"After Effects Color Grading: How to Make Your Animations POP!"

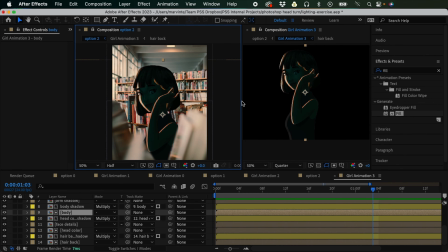So this one is the one before, like,
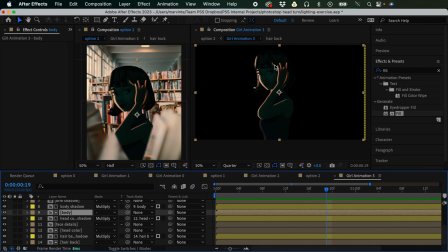and as you can see, I can change the color right here, and it will like automatically update right here. So the next that I'm gonna do is the shadows is just too harsh, right? The light seems like it's too harsh. It's very sharp.
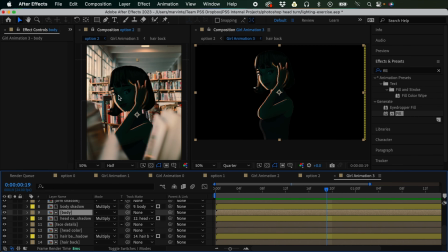I want to soften that, and in order to soften like the shadow, we could like add blur to this. So for example, I'm just gonna, for example, in the head shadow, so this is the head color shadow,
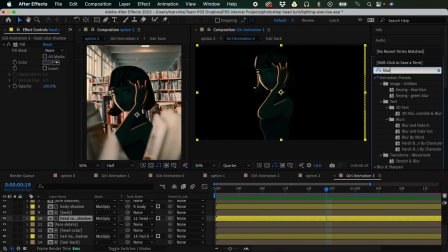I'm just gonna add a blur effect. So a Gaussian blur would be perfect for our purpose. So I'm gonna double click this. It will be applied on this layer, and then I'm just gonna uncheck this repeat, and then increase the blurriness,
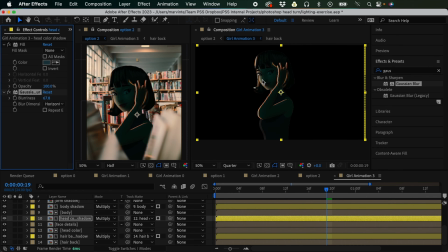and you'll see that it has softened the edges, and that's what I want. So so that I won't have to repeat the whole process, I'm just gonna copy this and paste it to all of the other shadow layers.
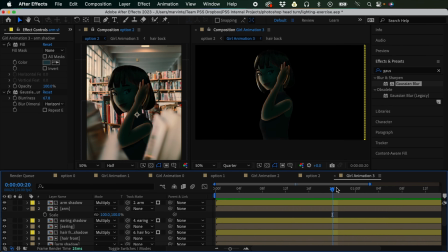So now I'm going to explain the one I said earlier, that I don't want to like add an offset to the shadow of the arm. The reason is because here, take a look at this. If we like add an offset,
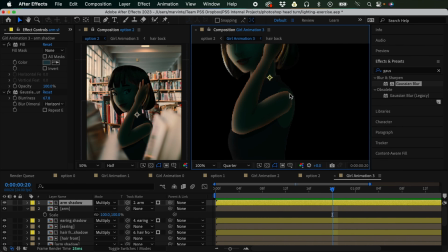it's like the arm is separate to the shoulder of the character, and I want them to be connected. So what I'm gonna do is I'm gonna remove Gaussian blur, and also here, as you can see, because of the offset,
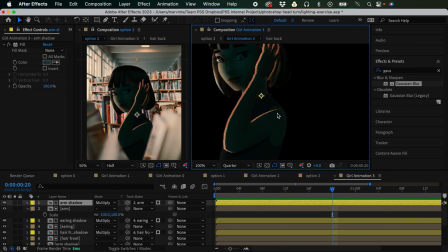it feels like the arm is like separate to the body, and I don't really want that. So I'm going to remove the offset. I'm gonna like bring it to its original position. So I think that is the original position. And what I'm gonna do is, instead of like doing an offset like this,
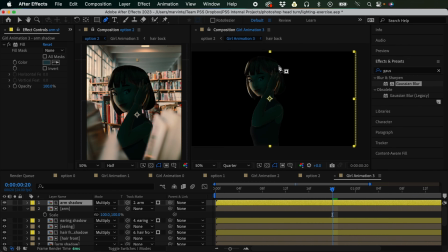what I'm gonna do is I'm just going to like create a mask, something like this.
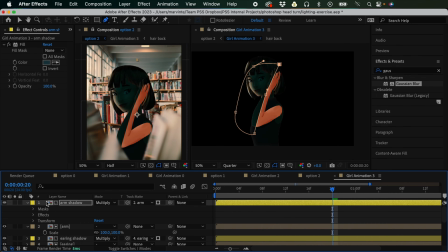And let's invert this mask. So I'm gonna expand this, go to mask, and then click this inverted. So what it does is, it's like I cut off this part. So this part now isn't in shadow. So I could just adjust the mask.
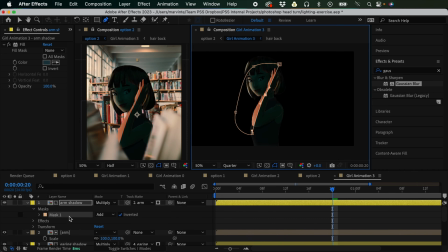And because currently it's too sharp, to match the other lighting, I could just expand the mask and adjust the feather.
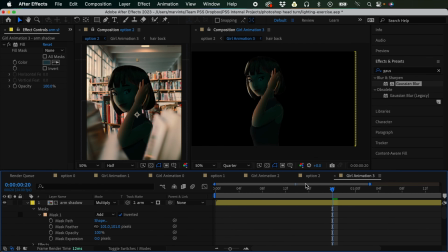So currently the lighting is, or the shadow color isn't matching our background, right? It's too dark. It's like this character is standing during nighttime, right?
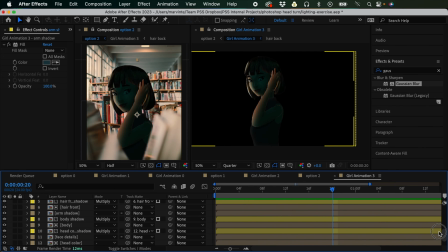So let me adjust that. I want to start with the face or the head. So I'm gonna locate our like head shadow. So this is the head shadow, I think. So this is the head shadow. So I'm just gonna choose a different color, maybe something lighter.
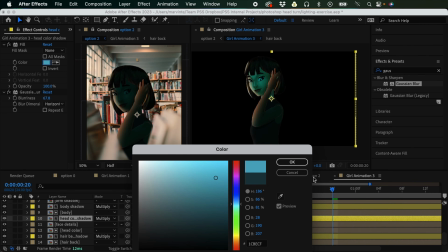I need to click OK so that this one would update. I think this is good.
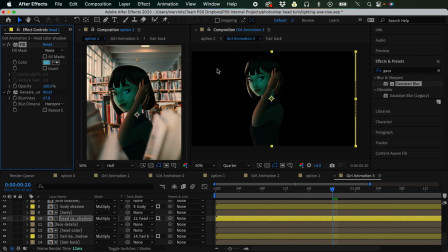I want this to be somehow like a blue color, because if you try to observe like the color of the room or the shadows around here, right, it's a bit like bluish.
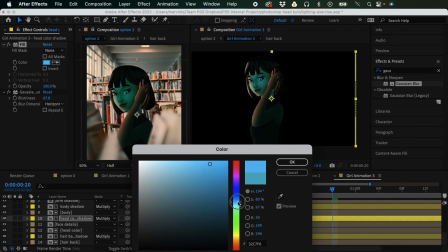So I think we are already in a good spot by making this like blue, but currently the color is just like too dark.
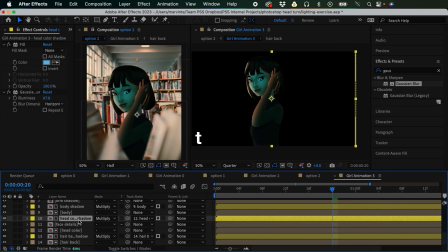So what I'm gonna do is I'm gonna press T on my keyboard, letter T, to change the opacity. So I'm just gonna lower the opacity of this to maybe around 65.